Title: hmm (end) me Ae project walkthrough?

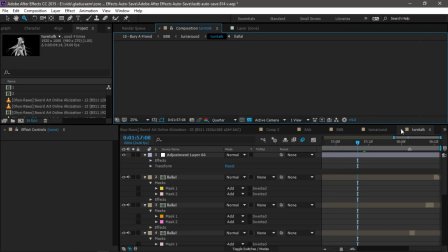Another one by Slitos. Okay? And then
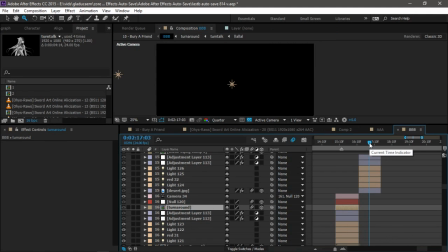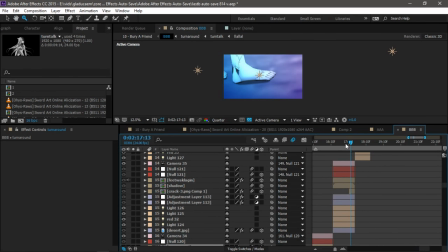more walking. Here this crack on the moon is just a crack PNG.
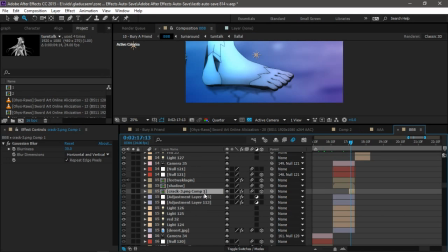I googled crack PNG and that's it.
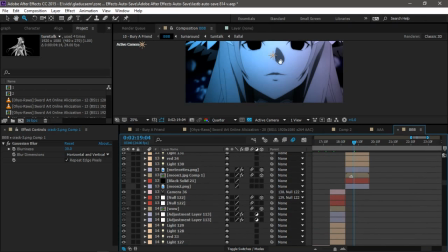Here's another eye. Here. To make this I did the same, okay?
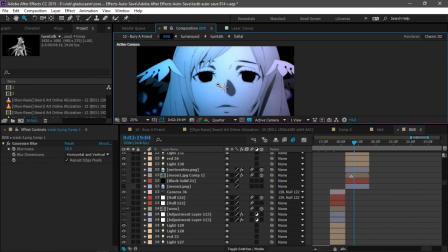I masked the popping and just turned it black.
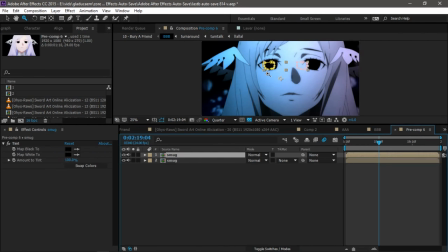See? Black.
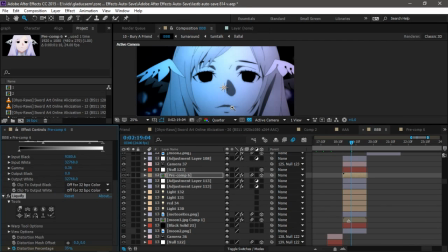I added a liquify, if I'm not wrong, yes, to make the smile a little bit creepier.
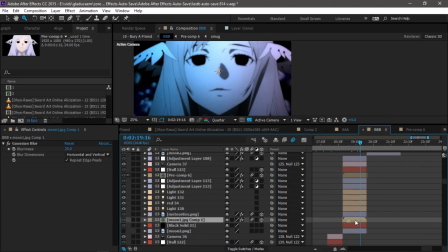There, you see? And here I have the moon, and I have these things on the background, these rocks.
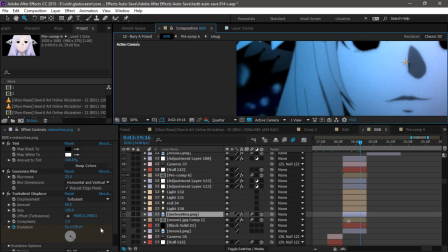It's a meteorite PNG. Look, meteorite PNG. And I added a turbulent displace, and blur, and that's how it moves.
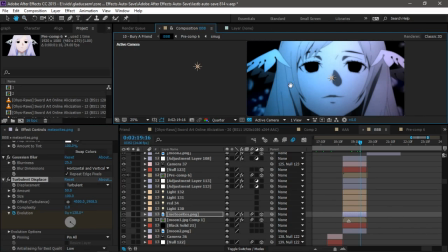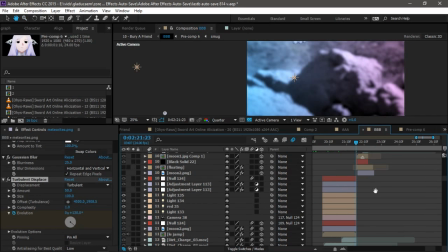Here's moon walking, moon walking, moon walking, moon walking.
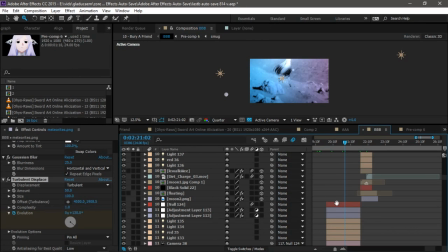Here on this moon walking I added debris, particle church from video copilot.
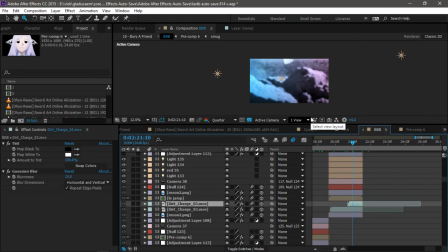So it looks like dust is coming when she steps on the moon. Dust comes out. See that? No, you can, I don't know if you can see it, but it has dust in it.
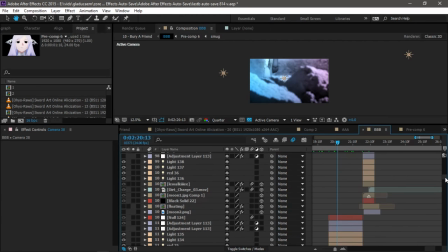And here it's just working again, I think. Then
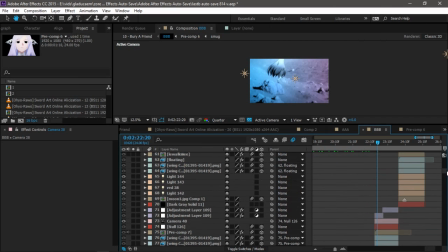look at this, my friend. Look at this friend. Look at this. Meteorites and stuff. Same thing. And I added it. Here I have solids that go. It's just solid layer.
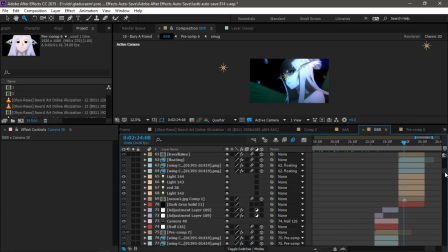Here,
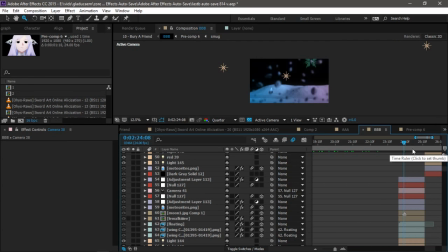it's the same thing. I reused the same animation that I used before, but I changed the wing color to green, and I made the wings bigger because the second wing version of the girl is supposed to have
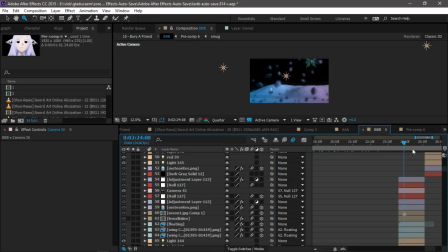bigger and larger wings because the green means big peepee. That's it. You see here, we're almost done.
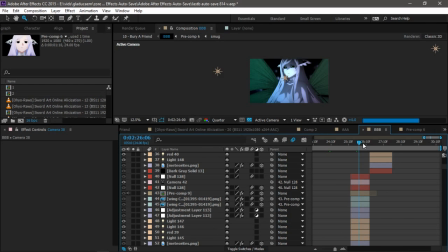Okay. Here's the same another mask. Here's I don't remember what's here. Another mask. Oh yeah, and then here I added again the smoke particle with blur,
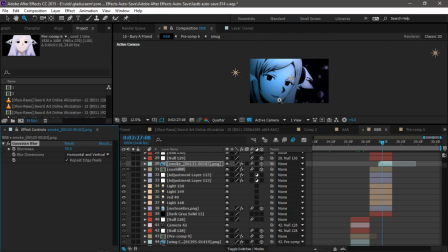so that it comes out of her mouth because the sound has a sound like. And I thought it would match. I don't know. I don't care. Next. Sword.
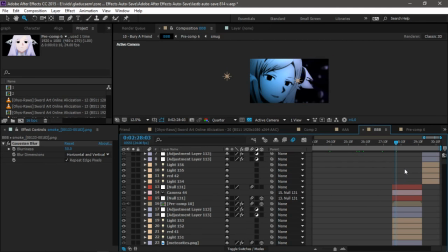Here is another mask, and she's just lifting her arm, and that's from the anime. And I added the meteorites, and that's it. And here is just a part of the anime.
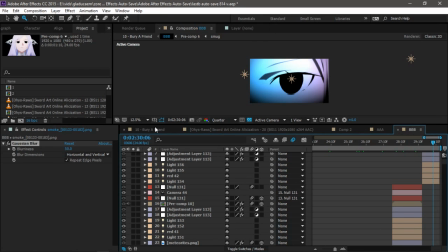Okay, we're done with part B, and we're going for the end now.
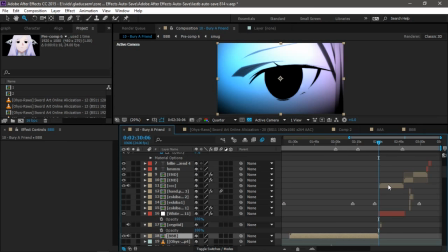Final, no, part C, and then the end. But the end is really easy.
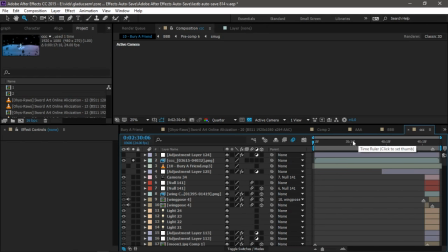Okay, part C is a little bit different.